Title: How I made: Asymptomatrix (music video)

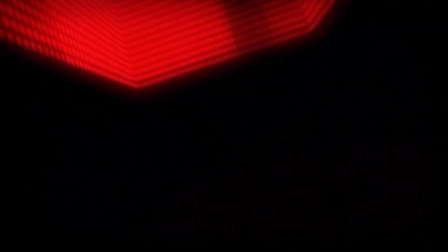(0:03)
Hi, I'd like to talk a bit about this music video which I animated.
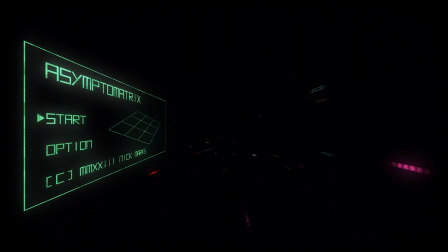(0:06)
It's for a song called Asymptomatrix by New York-based jazz musician Nick Marks.
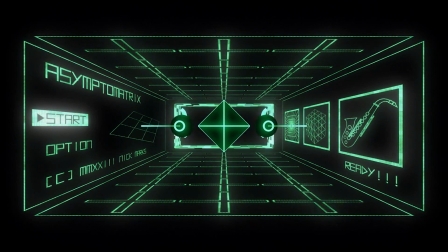(0:12)
This was a special project for me because it's the closest I've come to recreating the kind of thing I see in my head when I'm listening to music.
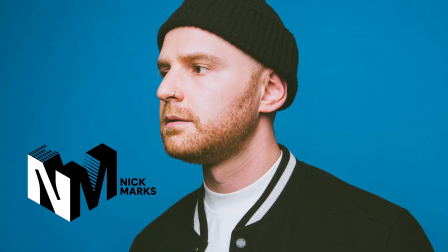(0:21)
Nick reached out to me earlier this year and asked if I'd be interested in working on a project together.
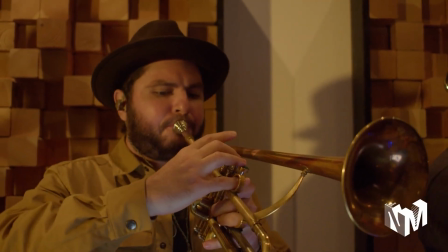(0:26)
He gave me some of his music to listen to, and kind of reminded me a bit of stuff like Snarky Puppy and Sungazer,
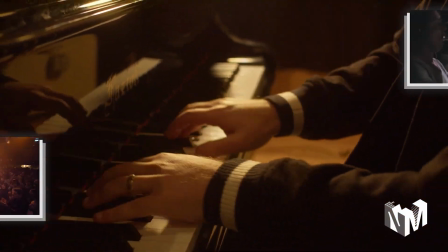(0:34)
stuff that I'm really into, so I was like, yeah, this'll be cool, I'm keen.
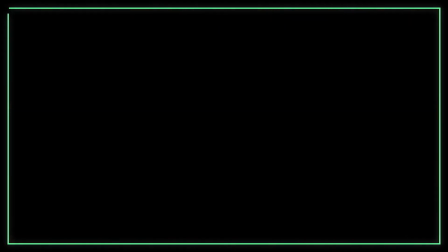(0:40)
His ideas for the video were to combine something like the Matrix code and flying into an infinite black hole.
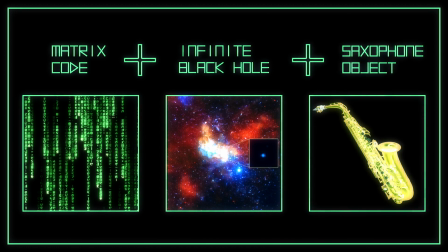(0:47)
He also wanted some kind of flying object that represented the saxophone in the song. Immediately I had a few ideas of what this could look like.
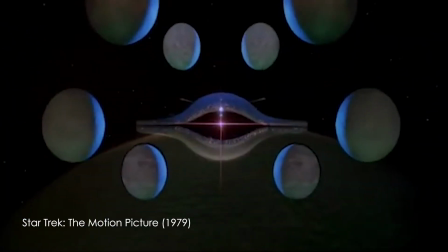(0:55)
A bit of Douglas Trumbull-esque effects,
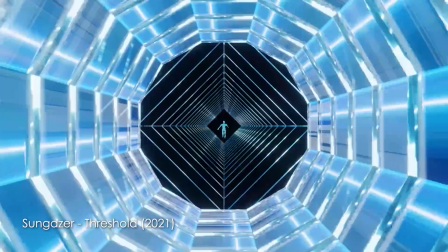(0:59)
a bit of audio surf, and other shiny, vaporwavy CGI type of stuff.
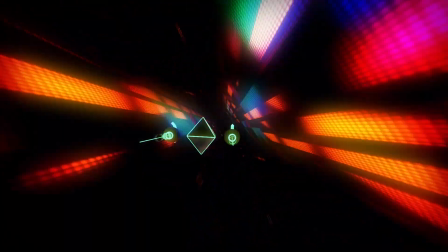(1:05)
I also had an idea for what technique I wanted to use to get that sense of flying into the infinite.
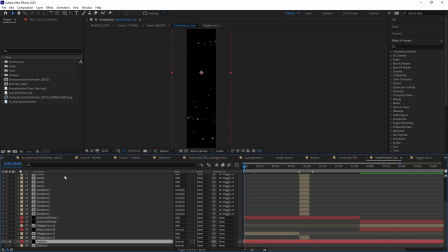(1:11)
In After Effects, I made a composition with a bunch of particles and abstract scrolling patterns, all zooming along in one direction.
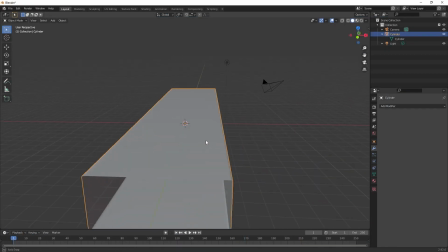(1:19)
Then I made a simple 3D tunnel shape in Blender, imported that into After Effects using Element 3D,
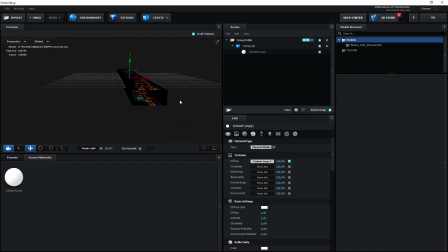(1:26)
and set the composition with all those abstract shapes and particles as the texture for that tunnel.
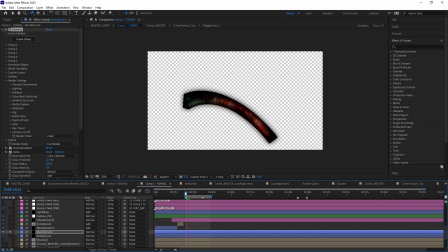(1:33)
I could then twist and turn that tunnel shape around using distortion settings in Element. And when the camera is inside the tunnel,
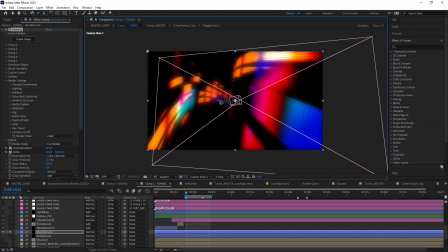(1:41)
it creates this illusion of an infinite twisting and turning tunnel made from stardust and matrixy computer stuff.
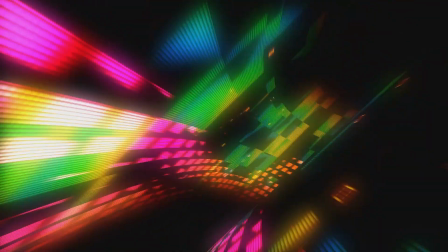(1:50)
Here's an early test animation that I did for this effect.
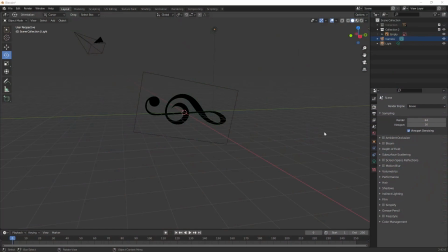(1:55)
The next thing I did was design an object to represent the saxophone. Initially had the idea of using musical symbols like the treble clef
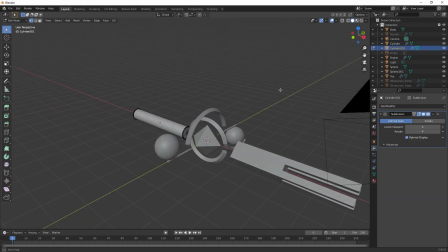(2:05)
and abstracting that into a sort of spaceship kind of shape.
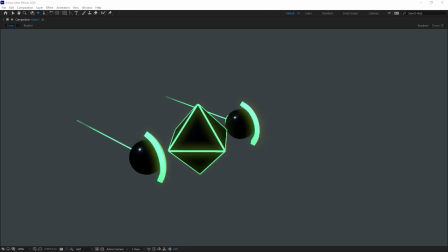(2:10)
But I ended up simplifying it just so it didn't distract too much from the already complex background visuals.
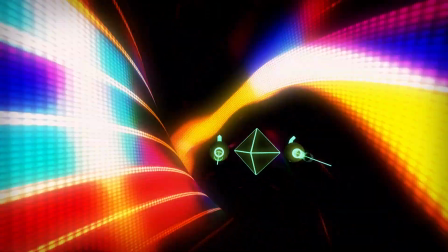(2:19)
Nick really wanted the animation of this object to synchronize with the saxophone in some way.
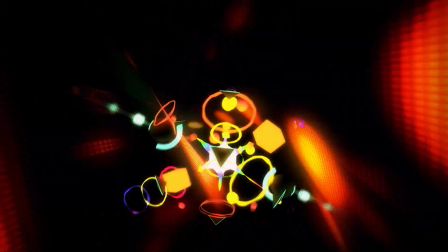(2:25)
After a lot of experimentation, I decided that the best way to do this was to make it transform into this wild, colourful shape,
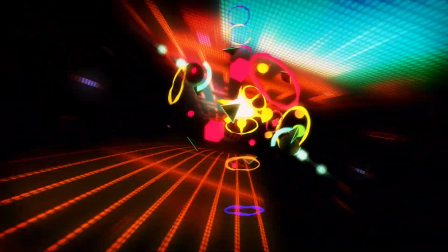(2:31)
and move in more erratic ways when the saxophone plays.
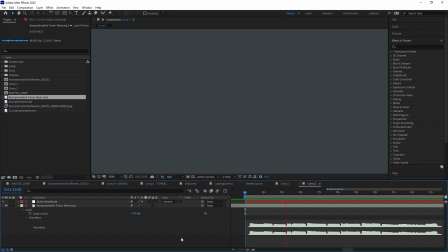(2:37)
I got sent the saxophone performance as a separate audio recording, and converted the audio to keyframes in After Effects. This way I could trigger particular settings based on the timing and volume of the saxophone performance.
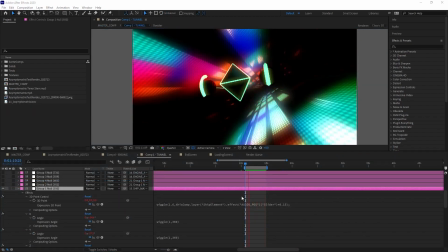(2:52)
The movement of the object is almost entirely based on the wiggle expression, which randomizes its position.
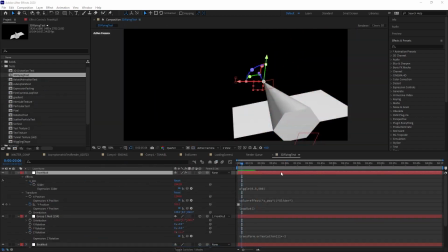(2:59)
By linking a few other objects and expressions together,
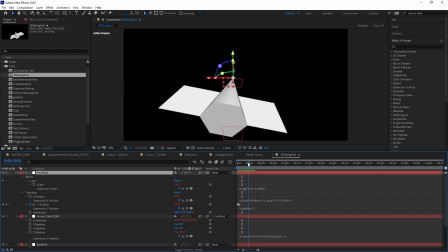(3:02)
I was able to make it rotate and sway around naturally with the random movement, so it looks like it's actually flying.
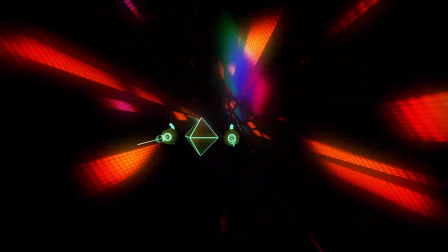(3:11)
I was also able to link the keyframes from that saxophone performance so that the object would transform in time to it.
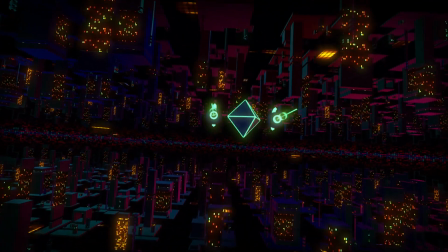(3:20)
The next thing I did was design this city-like environment for the ending. I wanted this to not feel too obviously like a real city.
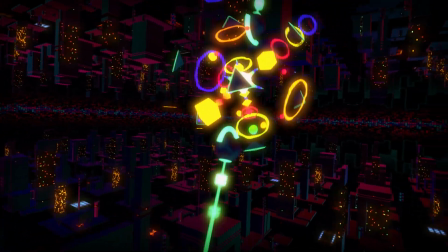(3:29)
Like maybe these objects could just be bits of circuitry or musical instruments or symbols or something like that, not actual buildings.
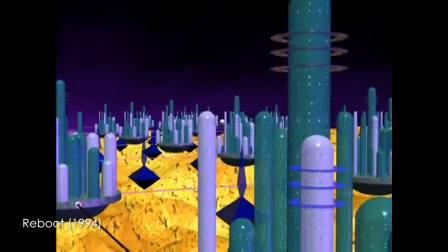(3:39)
I was kind of inspired by this shot from the intro to the 90s cartoon Reboot.
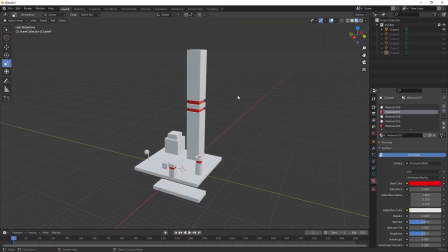(3:45)
Again, I used Blender to design the structures for the city.
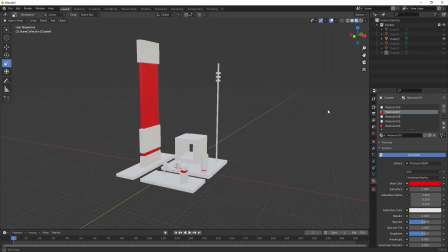(3:48)
I'm pretty new to 3D, so I intentionally chose an aesthetic based around early 3D animation.
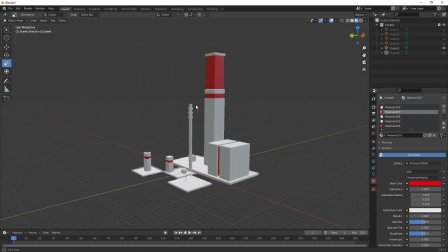(3:55)
This meant I could keep the models very simple. I think it ties in well with that whole matrixy theme.
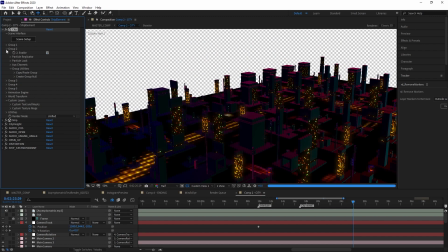(4:02)
Again, using Element, I made this cityscape by generating a whole bunch of these structures as randomly scattered particles.
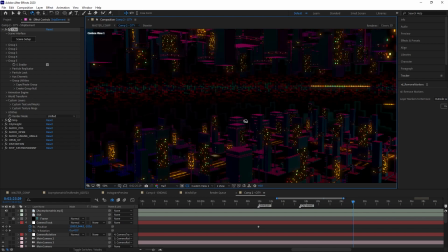(4:10)
This really pushes my computer to the limit.